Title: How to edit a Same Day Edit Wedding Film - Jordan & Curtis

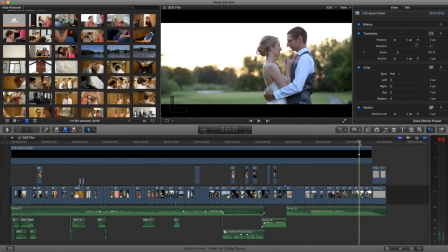So this is a post commentary for Jordan and Curtis's wedding and this is a special one because it was a same-day edit which means that we shot, you know, dumped the footage and then had to edit this three-minute all within the day of the wedding and then show it on a
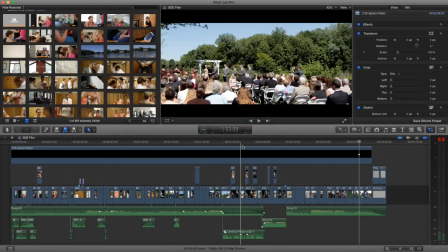projector during the reception. So there's a little higher stress, you know, a different style of edit, but I think it turned out really well.
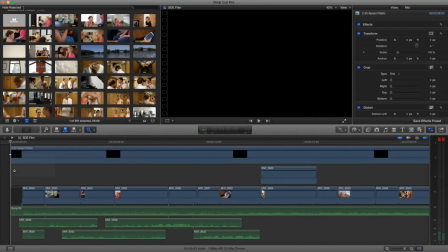I had a lot of fun shooting it. So this post commentary is going to show you kind of the behind the scenes and the thoughts that went into making this edit and shooting the day. So let's just start off here.
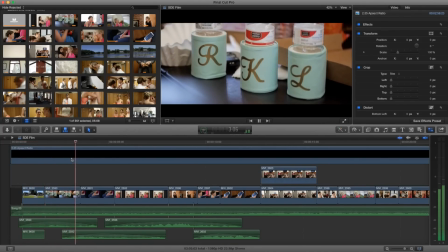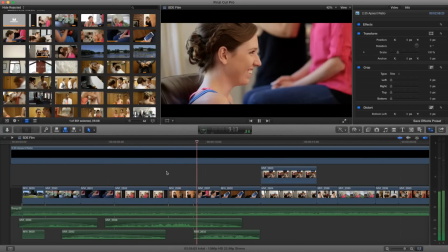So this is the beginning of the day. I usually like to start by introducing the bride
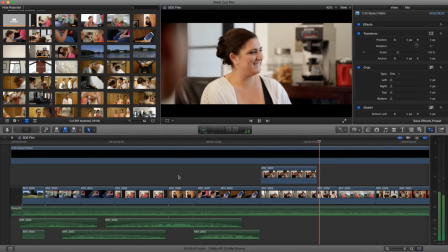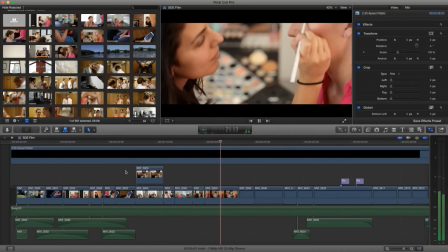and all of her friends just to start off the tone of the day.
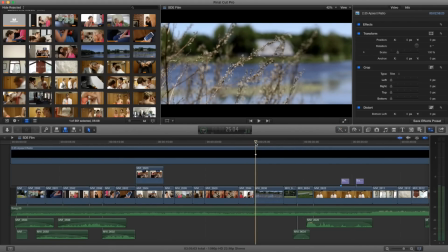Okay, so that's 25 seconds and I usually like to do this. For most of my films, like my six minutes, I usually start with,
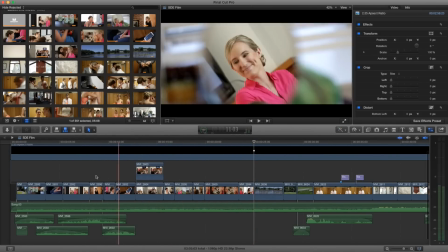you know, I always do this kind of 25-30 second intro here But I didn't
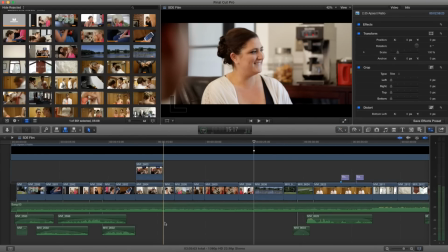start with any dialogue because we didn't have that most that much for the day And when you're trying to edit a same-day edit,
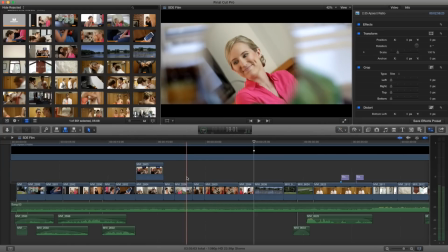you really don't have any time to work with the dialogue A lot of same-day edits are more of the music video type
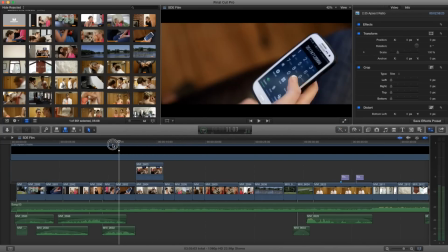Especially if you're running low on time But yeah, we just start with a song and some nice as you can see,
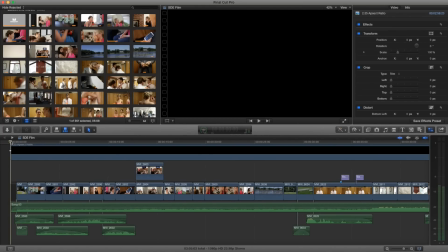you know noise from the salon So, as you'll notice, I have the 2.35 aspect ratio.
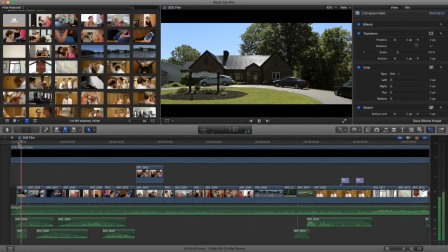So this is like, you know, a pretty standard... I think I actually... Here, let's just get... Let's just pull this up. And I do an artificial move here.
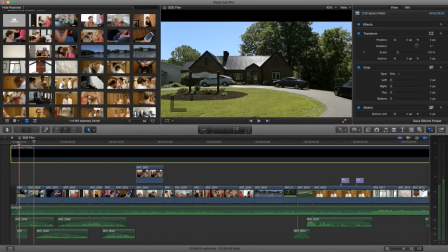So this clip by itself is static, but as you can see, I use the aspect ratio to hide. the fact that I actually am moving this with keyframes. So we'll put that back and you'll notice it now.
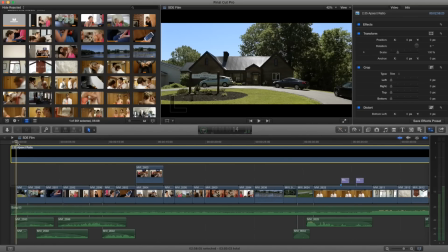It's just a tiny little subtle bit of movement and it makes a difference, you know.
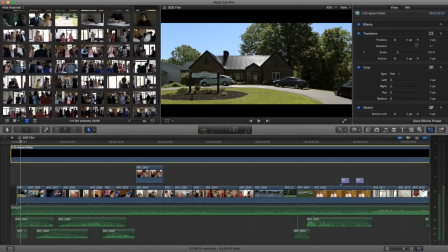So to start off that day, let's just go down. I'll show you what clips we had as options.
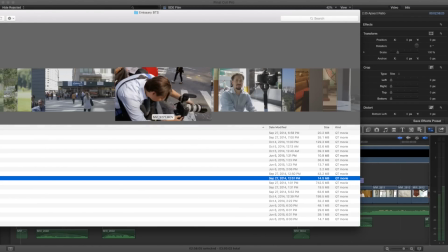So this was Tyler. So this was my second shooter. and here is
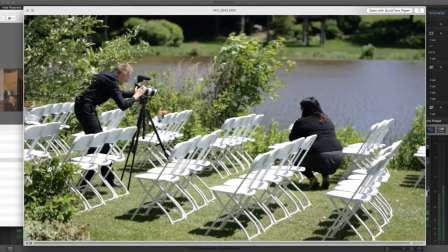right here so I had three people including myself so we had Tyler as a second and then
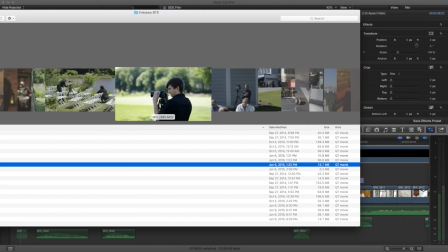Thomas here is the third so we had a good crew and of course Tyler's throwing
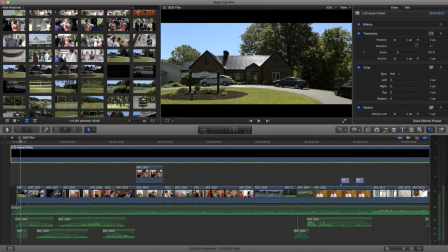some gang signs during the ceremony always so he shot me a
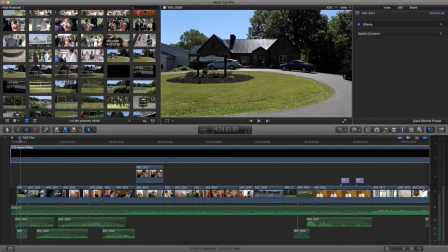couple different shots a wide but it's not really usable because I'm going into
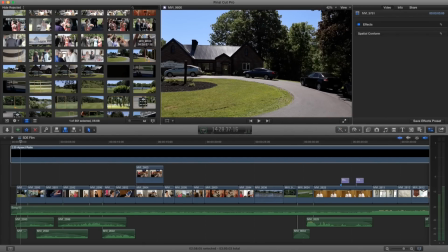the building at that point this kind of down but it's actually
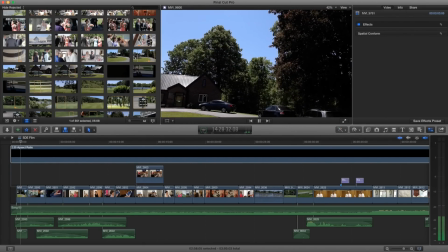not that good of an a to b it's kind of like a to
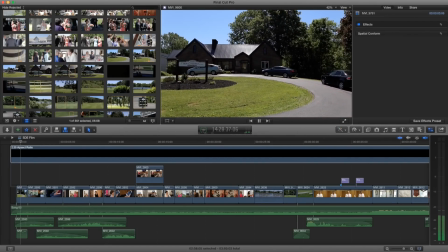b and then he goes left to c so it's not very smooth i like
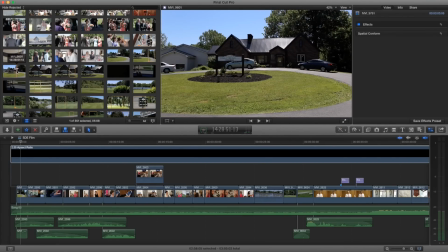a to b when it's a single shot like that same thing he's just repeating it trying to get it smoother and then he kind of moved in and punched in and
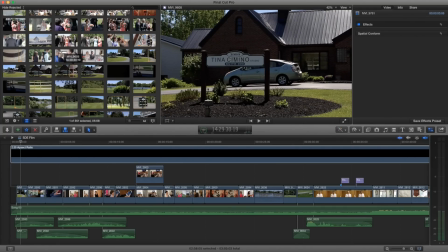then did the same move to the sign and then did it again i guess it's smoother and then he did a zoom
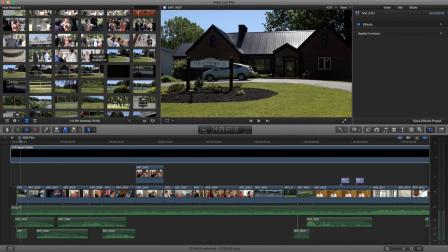out which I would probably never use a zoom out so he gave me a couple options there.
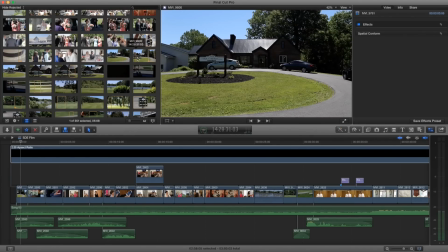I ended up using the end of this clip because it's kind of static and then I just did my own smooth subtle movement.
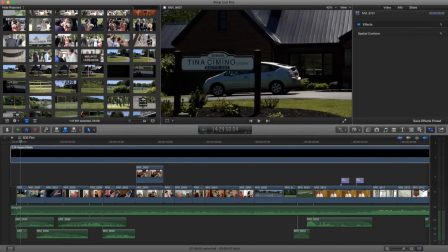So I'd say the best kind of shot that would have been out of these six shots
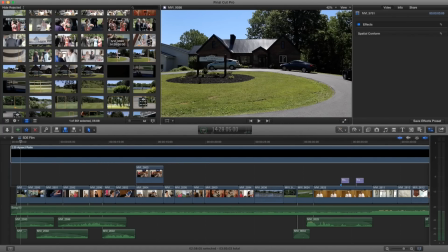here you know he had some time because I was inside so he had plenty of time to shoot these six shots, but I just needed one or two shots, a static wide, and then some kind of subtle movement.
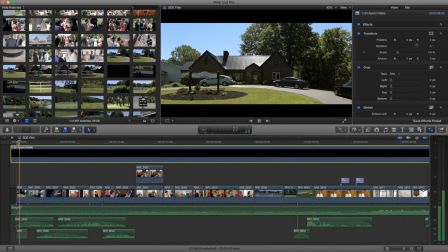Exactly like, you know, a move kind of like this probably would have been best. And that's what I ended up using.